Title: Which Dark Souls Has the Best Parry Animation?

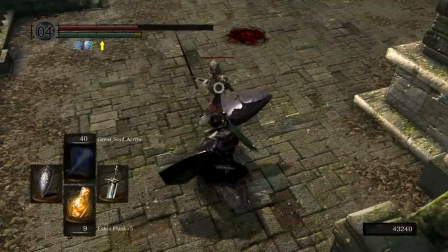237s
So instead, if the enemy is vulnerable and the player hits the riposte button while standing in GENERALLY the correct position and orientation,
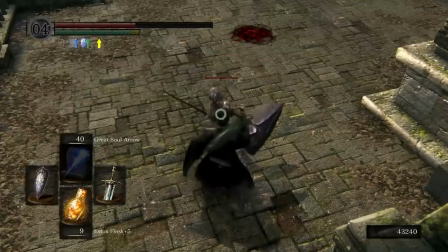245s
both characters will warp and reorient themselves however is necessary for that counterattack animation to play properly.
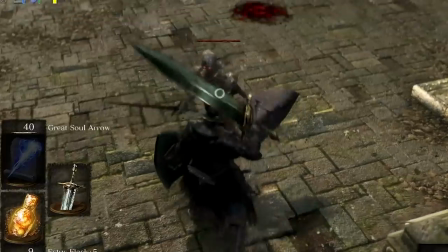252s
It might look a little janky when you slow it down, but it's worth it. So anyway, The Riposte.
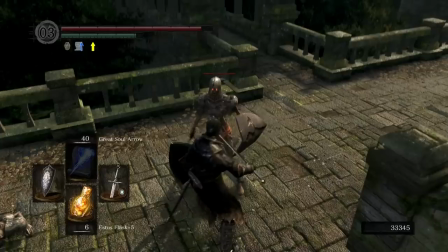256s
Once both characters are positioned correctly, your character will wind up with their weapon of choice, but the enemy fighter does something kind of… weird.
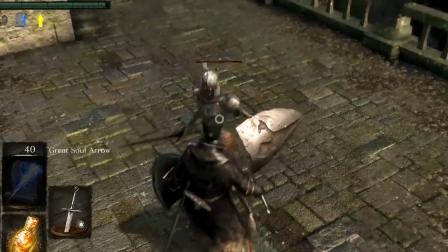265s
They'll transition from their vulnerable parried animation into this really neutral idol pose, which I don't love.
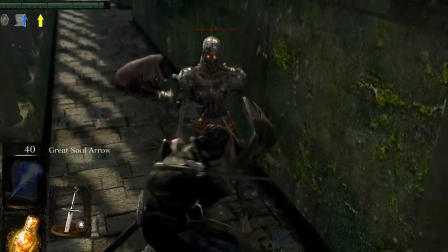272s
It's as if they're intentionally lining themselves up to take the hit, like they're an amateur stunt person or something.
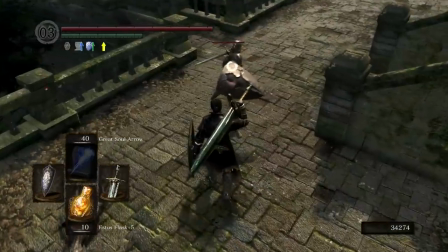278s
And, like, I get wanting to put them in a position where the death blow's gonna look good,
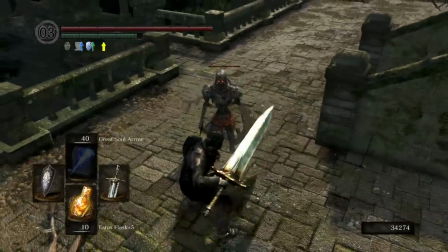282s
and standing straight up and unguarded like this does certainly make them look super vulnerable to what's about to hit them,
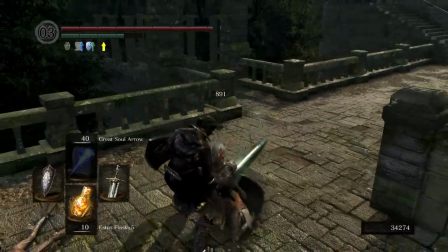288s
but this just makes it look like they're coordinating with you. Like, oh, you intend to riposte.
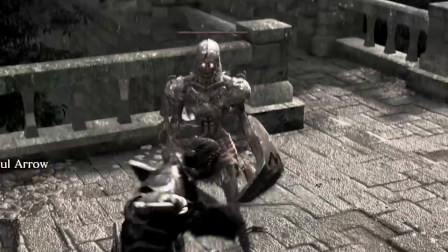293s
Capital. Here, let me get myself a little situated. There we are. All right. Very good, sir.
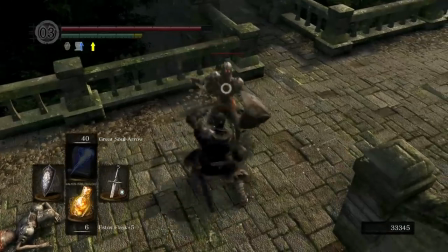300s
I think this would look way better if the moment before the Riposte hit showed the enemy trying to defend themselves.
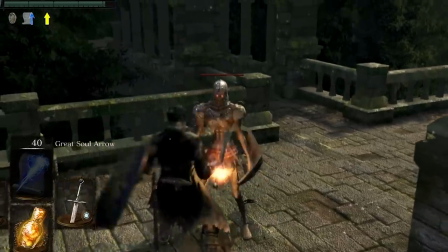307s
Like they see the Riposte coming and they're making a futile attempt to recover in time.
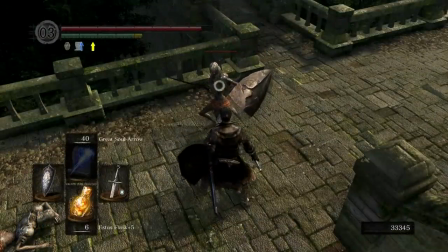311s
Or maybe they could see the attack coming and visibly recognize that they're screwed, like a punch-out fighter.
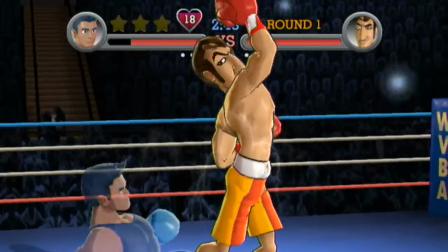317s
Those guys whiff an attack and you can see it almost immediately in their eyes. The realization that they are in very big trouble.
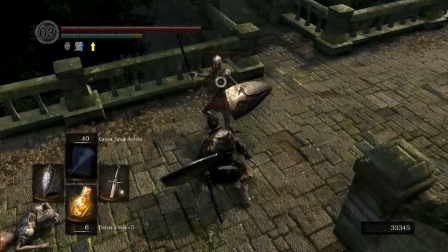324s
Something like that. Or just keep them feeling off-balance until the attack lands, whatever. Anything but this.
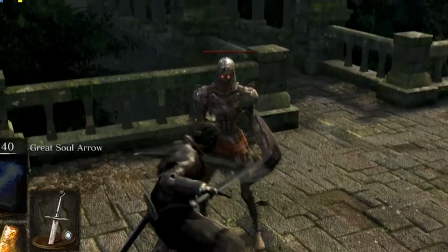330s
It is a nitpick, but still. Anyway, on to the death blow itself.
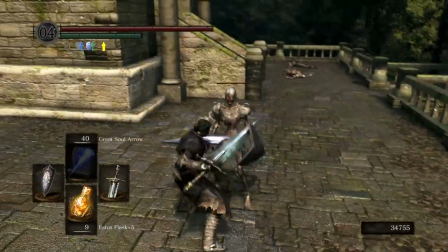334s
The stab connects, the particle effects fly, the camera does this great little zoom and shake to emphasize the moment,
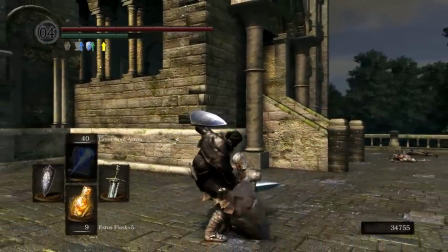341s
and the drawn-out finish where the enemy drops and you kick him off of your sword looks awesome.
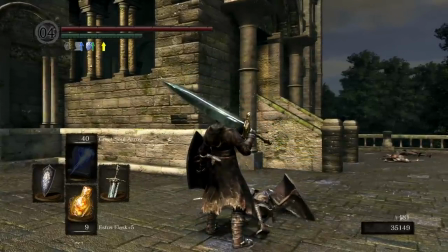346s
This is what a good synced animation can get you. That said, you may have noticed that there's a little bit of jank to that stab animation.
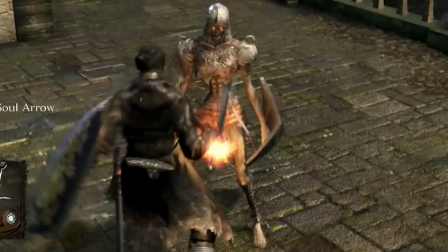353s
Watch the sword hand. You see that little hitch? It's even more noticeable if you track the tip of the sword.
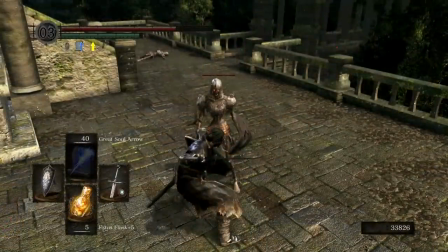360s
Now, I'm not saying that these arcs have to be perfectly smooth or anything, but this little hitch in the stabbing motion really saps the move of some of its force.
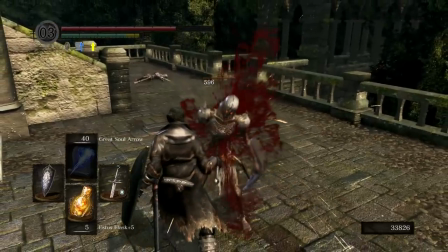368s
It's not as noticeable when you play it back at speed, but you definitely feel it.
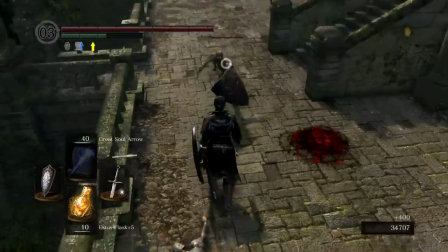373s
And when I look at the stab animation more closely, I'm actually not feeling a lot of impact from the animation itself.
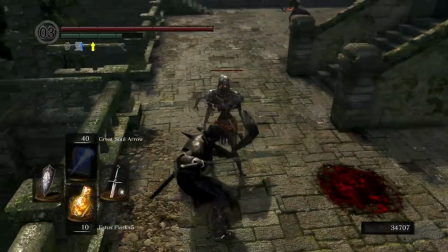380s
At least, not as much as there could be. It feels a little bit like the character's carefully placing the sword in the right position,
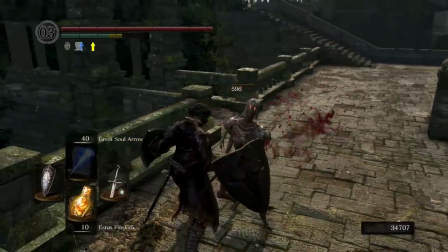386s
and the camera and the particle effects are doing all of this work to make the attack feel powerful. You can really see this when the character's holding an extra long weapon like this one.
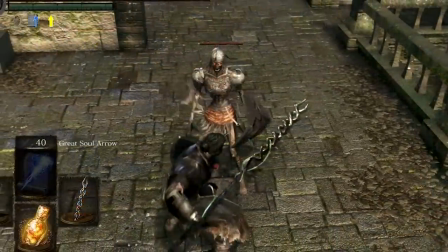396s
You see how soft that feels? It does still work, but I think it would feel a lot punchier if the animation was contributing more to the impact.
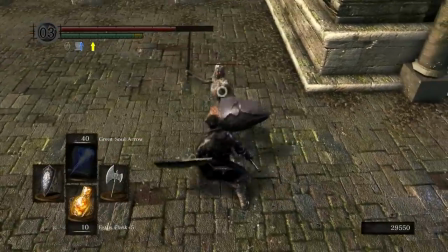405s
Speaking of different weapons, though, Like I said before, there are a few different versions of the riposte animation for the different categories of weapon in the game,
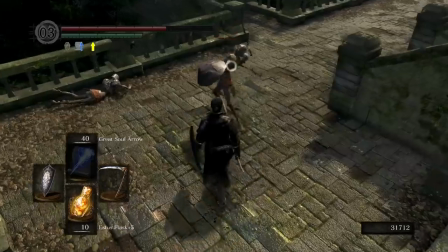413s
but as you play you're quickly going to notice that the riposte animations they use for some of these weapons seem a little mismatched.
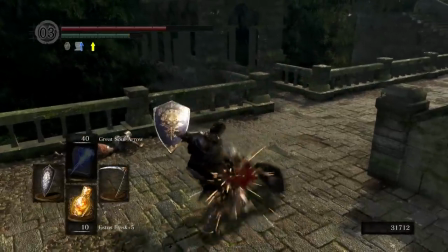419s
At the end of the day, there are a lot of weapons in Dark Souls and only a handful of riposte animations,
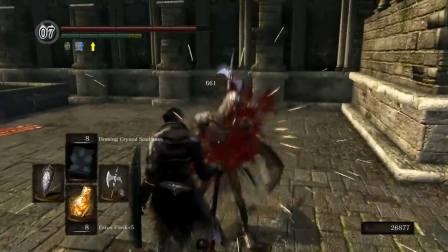425s
so you are occasionally going to see some very silly looking stabs.
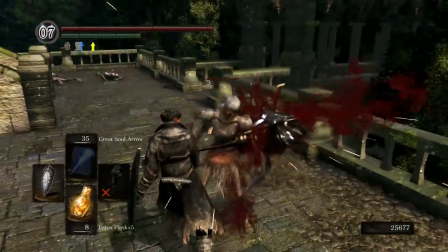429s
But I'm not super bothered about this one because if your two options are to either have some silly looking ripostes in the game,
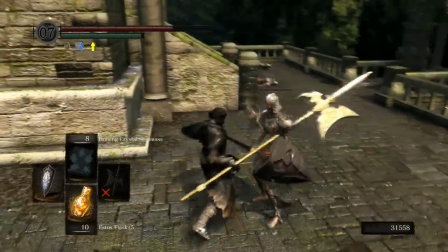436s
or significantly reduce the number of weapons just to avoid that problem, I'll take the silly ripostes.
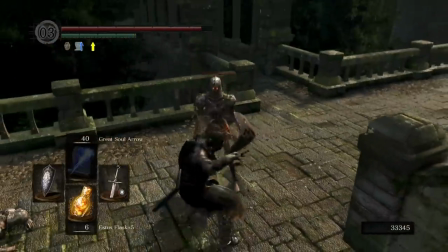442s
This game kind of needs those little dashes of levity anyway. Last point, and this one's pretty small, but look at the player character as she settles back into her idol.
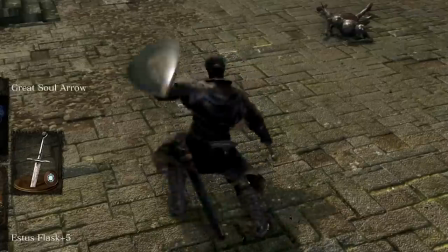452s
You notice that little last-second twist on her limbs? I believe that this is a quick blend from the male's idol pose to their female version of that animation.
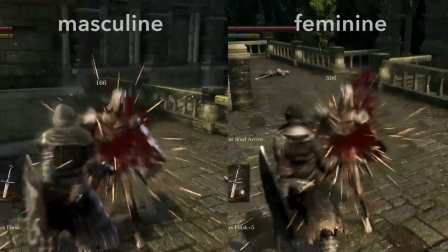461s
As best I can tell, both masculine and feminine player characters in Dark Souls are animated using the same animation rig and skeleton.
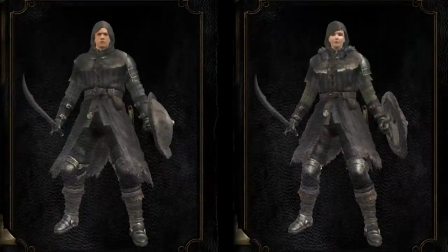469s
As you can see here, the two characters have been designed to not have different skeletal proportions.
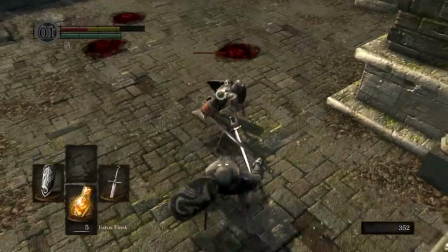474s
Their limbs and such are all the same length. And this would likely be done because they didn't want to have to make two versions of every animation, which is reasonable.